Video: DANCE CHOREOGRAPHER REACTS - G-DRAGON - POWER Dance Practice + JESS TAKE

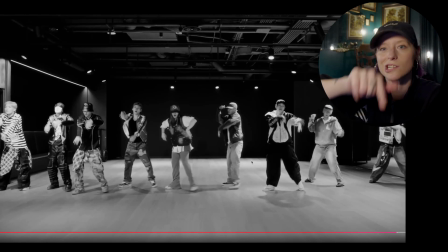We've seen that Dougie before. We saw that in the circle, right? We broke that whole thing down, the inside, outside, and they ended up doubling it up. Here, or double up timing. Here, it's all in a straight line. It could be straighter, but who freaking cares? He doesn't give a sh. You know, it's fun. And then bring it in.
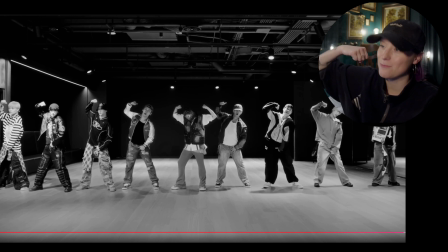And then we have the subtlety.
Power. The power, power.
And they're just knocking it with the hips. I like it.
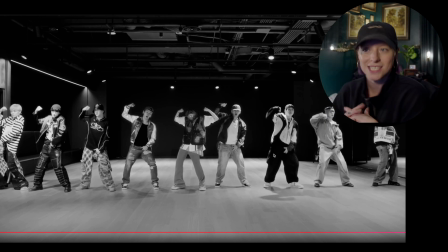This can be deceivingly pretty tiring. Even though the content is simple in structure, you may accidentally get yourself carried away, and you can be a little bit exhausted by the end of it. When you really go hard and you're trying to be conversational, gimmicky, and fun, that can be tiring because you can't let it look like you're tired.
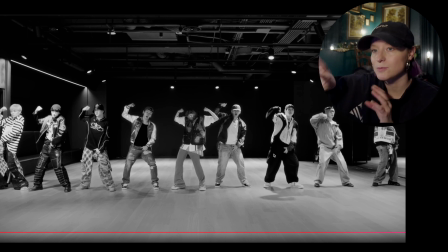That's the hard part about gregarious or like really positive vibed routines in general, is that normally whenever you're tired, that can look a little bit more downcast and angsty, which can help better in the more neurotic or negative based kind of tracks.
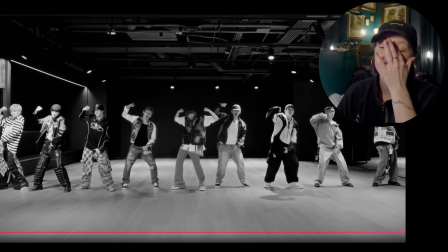But with the more gregarious, we're here for it. Like I like it, and some of them don't look tired, but I can see them do that. It's also the equivalence of if you're like having a drink, and let's say it's a fruity drink versus like liquor. The fruity drink could potentially be more dangerous, right? Because you can't taste the alcohol, right?
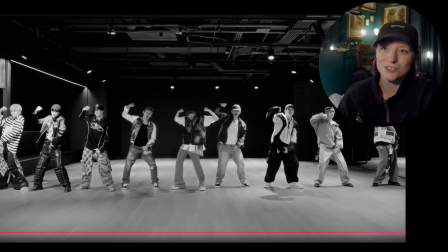In comparison to like if you're taking a shot. I don't know. I don't really drink that much, so I couldn't really tell you, but that's kind of what I was thinking about there too. But you know, you never know. Ooh, and then you see what happened?
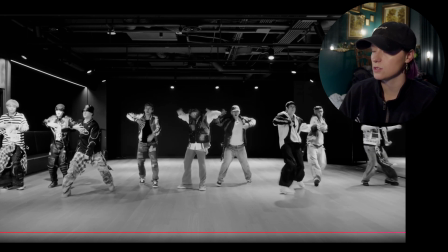They went from a straight line, and then they ended up turning it into groupings of threes. So, I mean, that's the beauty. That's the power of an odd number, baby. Look at that. Boom, boom, boom. Let's go. Love it. And I love how seamless that was in the accent with the bass.
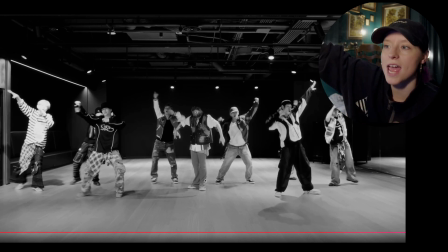That's cool. And then they use a freaking angle to make it nice and varied. That's cool.
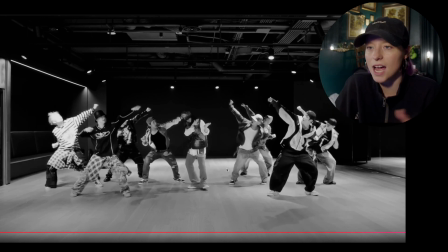And he doesn't have to do it. I love that he's literally like, I'm gonna mark it, because he can. Like, whatever. And so they have it where you have variety of levels in the angles of the arms. And then they all go and condense it. Instead of it being a 3-3-3, you have a 2-2 solo.
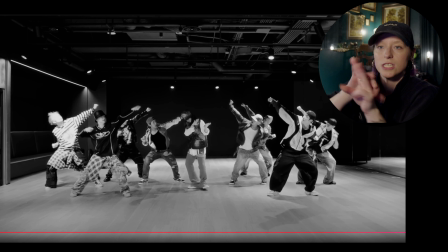So I love that, because now it feels like instead of it being three separate groups, it's now two groups that are mirrored with a solo in the center.
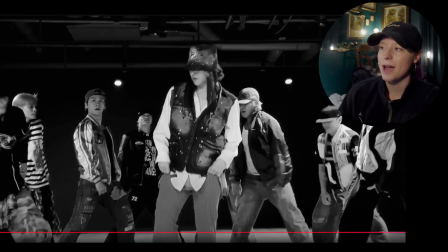And it goes, yeah, yeah. So they go high, low, and it goes the power, power. And that's your popcorn, where you got about half of them pop up, the other half pop up.
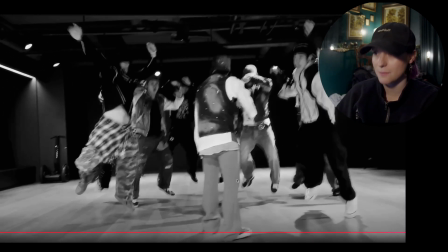And it goes about the lada. Stomp. Then they jump, and they're partying with a sway.
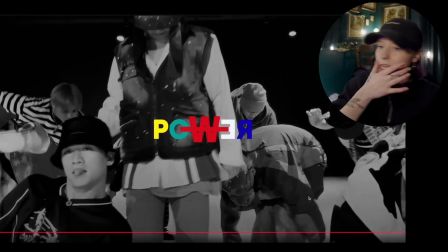With a sway, with a sway, let's wipe the haters off all the places.
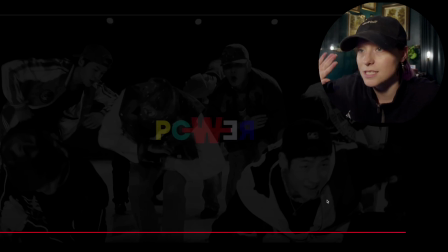Hey, that's cool. So yeah, in general, I really enjoyed this. This was just fun, and I think that at the end of the day, the fact that G-Dragon has this release like less than a week ago,
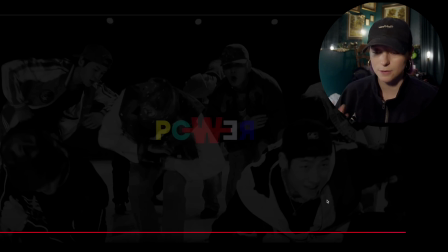probably like less than 3 days ago, when I hadn't seen something active from him as a soloist in a long time, like a K-pop contract amount of time with a lot of groups that we've seen, like a whole generation of artists have already existed since the last time he came out with something. So I'm just so happy we get to do this,
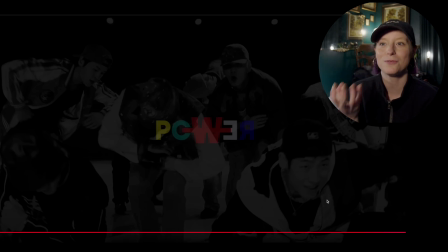and the fact that we kept so many things that just make it feel so Gen 2, like that, like the fact that this is in black and white,
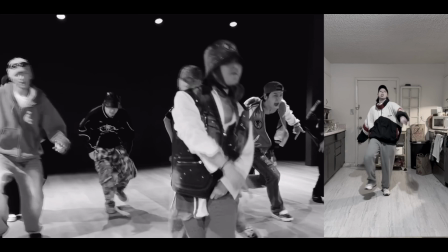such a Big Bang thing, right? But man, this was a lot of fun.
The power, power, power, power, the power, power, power.
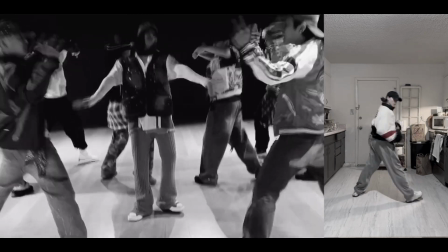I got the power, shout out, shout out, shout